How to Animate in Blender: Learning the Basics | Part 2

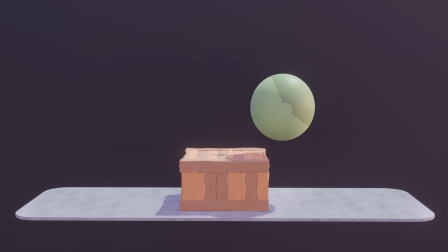We started off with our workflow principle, straight ahead, pose to pose, and layered.
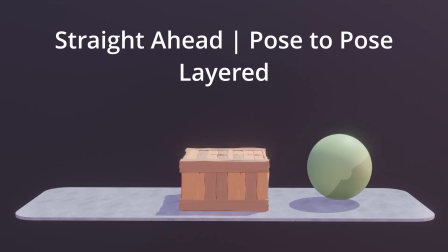We used a bit of a hybrid in this tutorial.
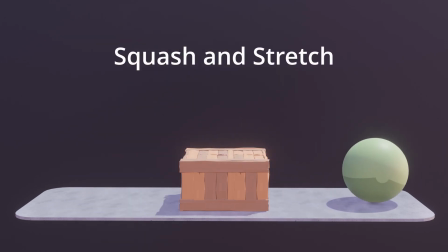We also used squash and stretch just like we did in the last video, and you can see it adds that punch to your animation.
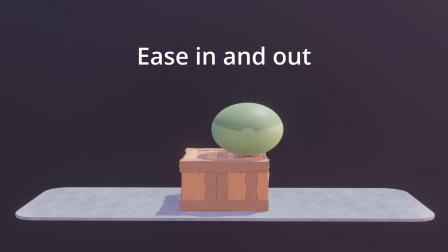We used our ease in and out principle to add a moving hold in our anticipation and to add a long settle at the end.
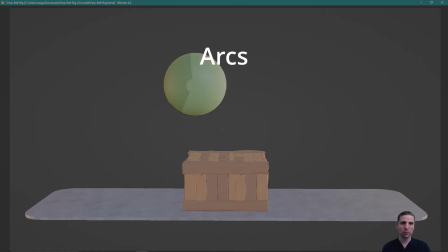We did our arcs once more, just like we did in the past tutorial, and all that is a pose, in that middle area,
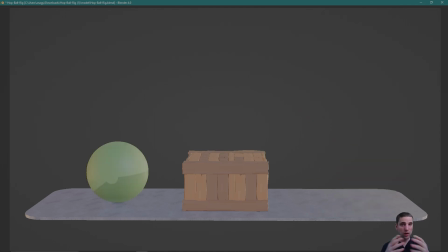we pulled it up to define the jump, but then also to define the arc of the jump. We grabbed that top keyframe, scaled the handles, so we can then keep it in the air longer.
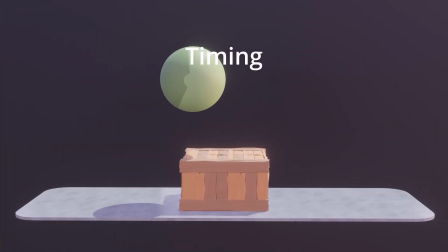That also defines the arc of the ball. We played around with timing as well, especially at the beginning, to make sure our blocking is working.
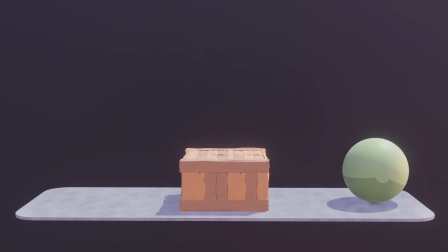We introduced 2 new principles of animation today, anticipation and posing.
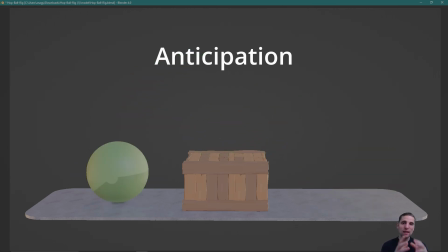Anticipation really is that buildup of energy. Basically, any action you do, you're going to want to add an anticipation pose.
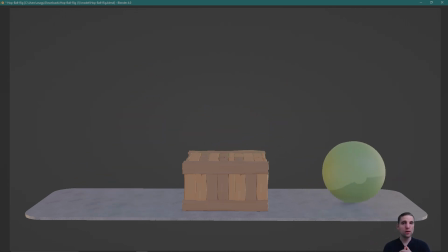And the bigger the action you're about to do, the bigger the anticipation pose should be as well.
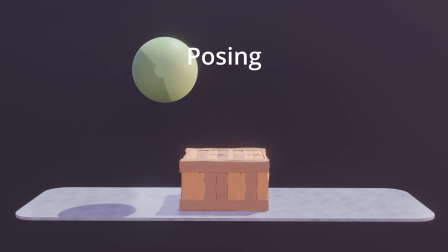And then for posing is your storytelling ideas. For posing, you want to think about contrast.
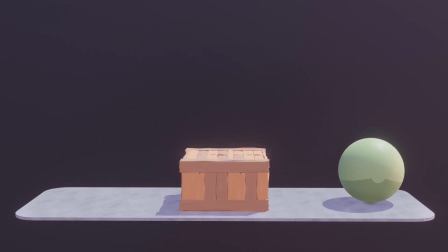Like with most principles, you want to think about contrast, but posing and timing specifically.
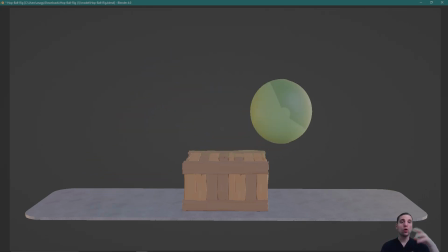For posing, you want smaller poses and then larger poses, and then maybe a smaller one, a medium one, and then back to a large.
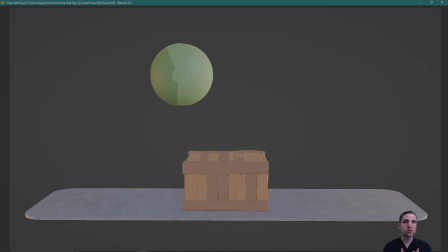You want to add contrast in your posing so that it creates interest when we're watching the animation.
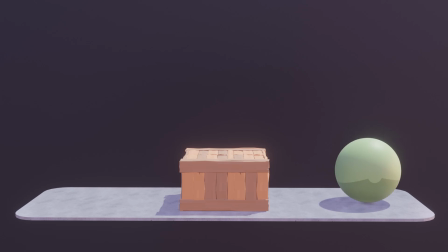In the next tutorial, we're going to introduce 2 more principles of animation, exaggeration and secondary action.
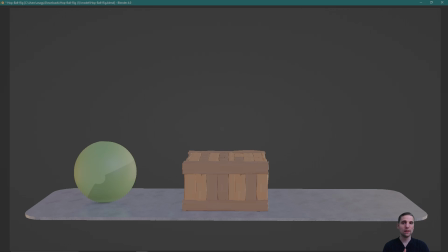Exaggeration is pushing your idea, getting even more entertainment value.
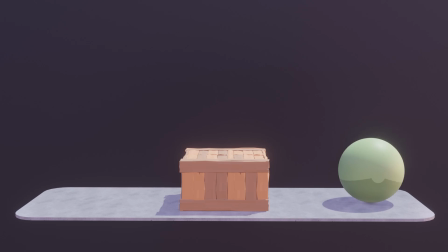And secondary action, with this ball rig, we're going to activate our tail portion of the rig so then we can do overlapping actions.
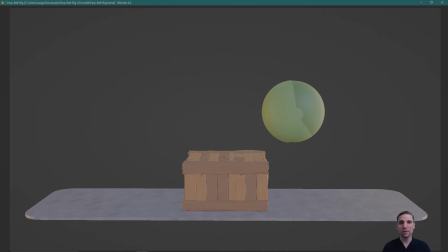So we'll go over what that is in more detail in that video.
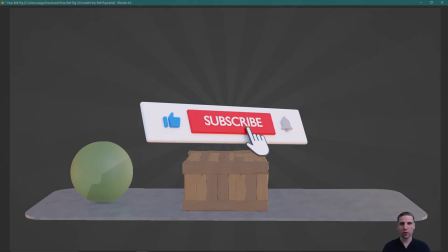All right, everyone, If you liked the video and got value from the tutorial, please like it, comment, so I know what's working and not.
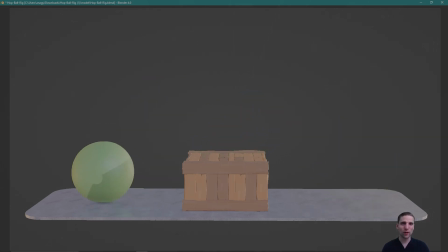Okay, bye-bye.